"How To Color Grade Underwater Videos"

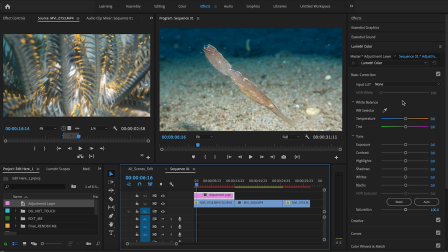(3:46)
So on this one, well, I'm going to show you how I do it, and you can set it as a preset once you have a perfect you know, adjustment layer, and then you could go and set it to, you can make your own LUT,
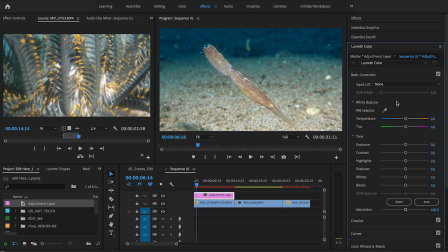(4:04)
or you can even buy LUTs, but I find that kind of hard because none of my clips are the same. So anyway, I like to start here with the temperature.
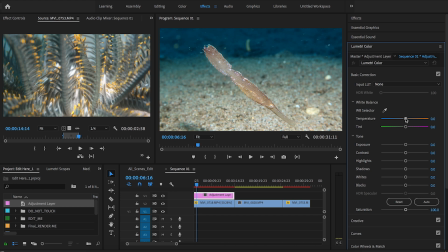(4:16)
I love my goal here is a dark background, real dark, and I want it to look like there's no water at all. So I need to lighten it up, take away all green, and just make it look like he's floating in air.
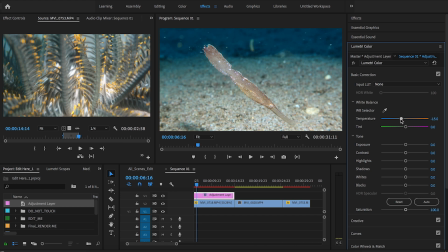(4:32)
So I like to lower this temperature quite a bit. As you can see, it's just a lot nicer, lower temperature kind of color. And if you want, I could go down here and hide what I just did.
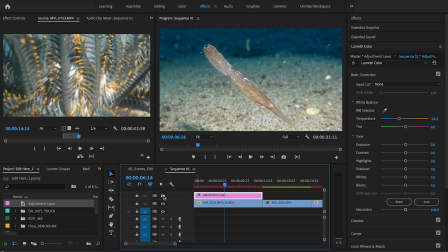(4:52)
And you can see it's just a subtle difference. Just a little bit less blown out in the background. This is before, and after. So not much. Like I said, this is a really good clip already, color-wise. But just that little bit of difference, that little setting, it changed it a little bit.
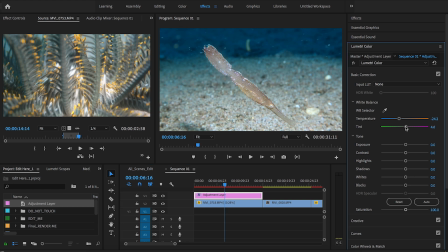(5:10)
I'm gonna click on the purple, just one little thing, and see what it does. Obviously I don't want too much purple, but I hate green.
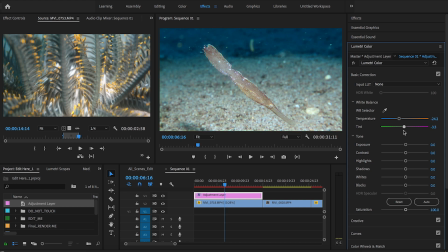(5:24)
See, this would be really green. This is pretty much nothing, and then look it right there. I'll go down here and turn it off, see what it looked like before.
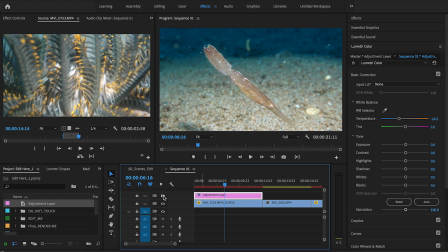(5:39)
Yeah, it's just, this is before, a lot more brown and maybe blown out. I mean, compared to and this is after. It's just lighter and bluer and nice. So now I think it's pretty good temperature and everything like that.
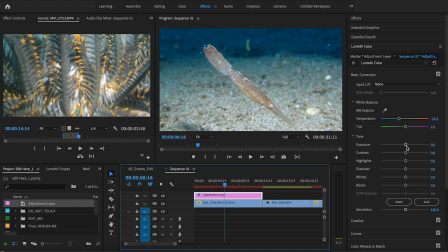(5:57)
So I'm gonna leave the exposure, I think. I could test it out.
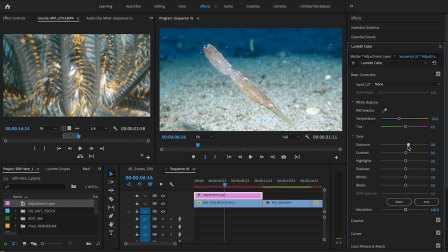(6:03)
You know, just 1 click, 2 clicks. It's okay. But like I said, it just depends on your taste. In my videos, I like it darker and ominous. So I'm gonna leave that at 0.
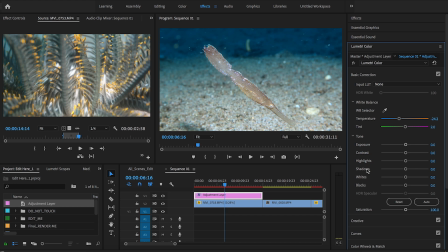(6:16)
And I love to play with contrast, blacks, and shadows the most, because I like mine dark. So I'm gonna pull up the contrast a little, see what it looks like. This is all the way down, this is all the way about like that. I think I'm gonna use quite a bit on this clip because you're not gonna see the difference.
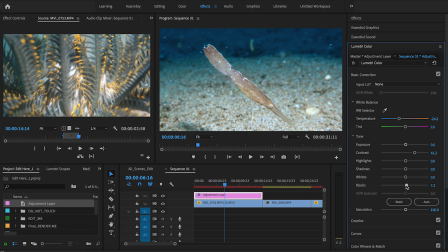(6:36)
Then I'll go down here to blacks, and I'm gonna pull it down pretty good. As you can see, the background is getting darker, and I like that. It's pretty blue in this clip because it's nothing in the background, but it's darker.
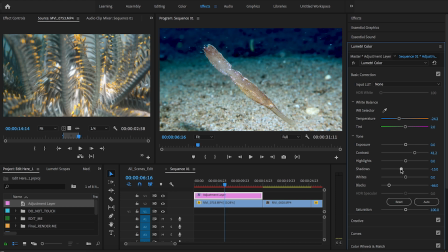(6:55)
And then the shadows, there we go. See, it doesn't ruin the fish itself, but the background is kind of fading, and it's kind of highlighting the little fish like he's in a spotlight. If I want, if it's too blown out, I'll turn down the whites. Yeah, that actually looks good.
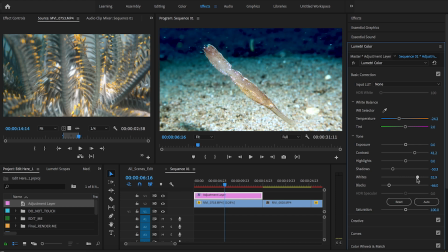(7:13)
If I go the other way, it's just too blown out.
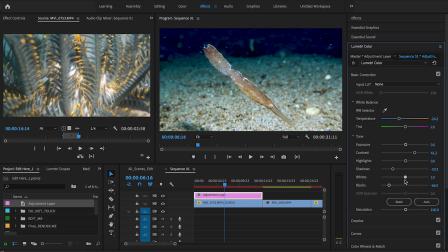(7:17)
I think the highlight of this fish is his eye right here and his tail. So I don't want either of those to be blown out, faded, too dark, or anything. But I think, look at that, that just looks crisp and nice. So I think that's it.
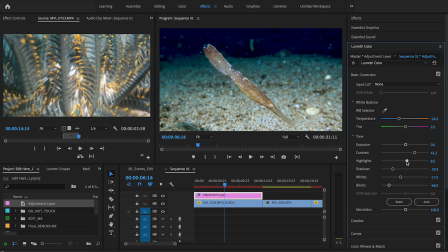(7:36)
I could play with the highlights, but I'll probably not do anything. Actually, yeah. Maybe right there, just a tad bit up. So there you go. I think that one's pretty good. Let me show you what it looked like before. See that? Before and after.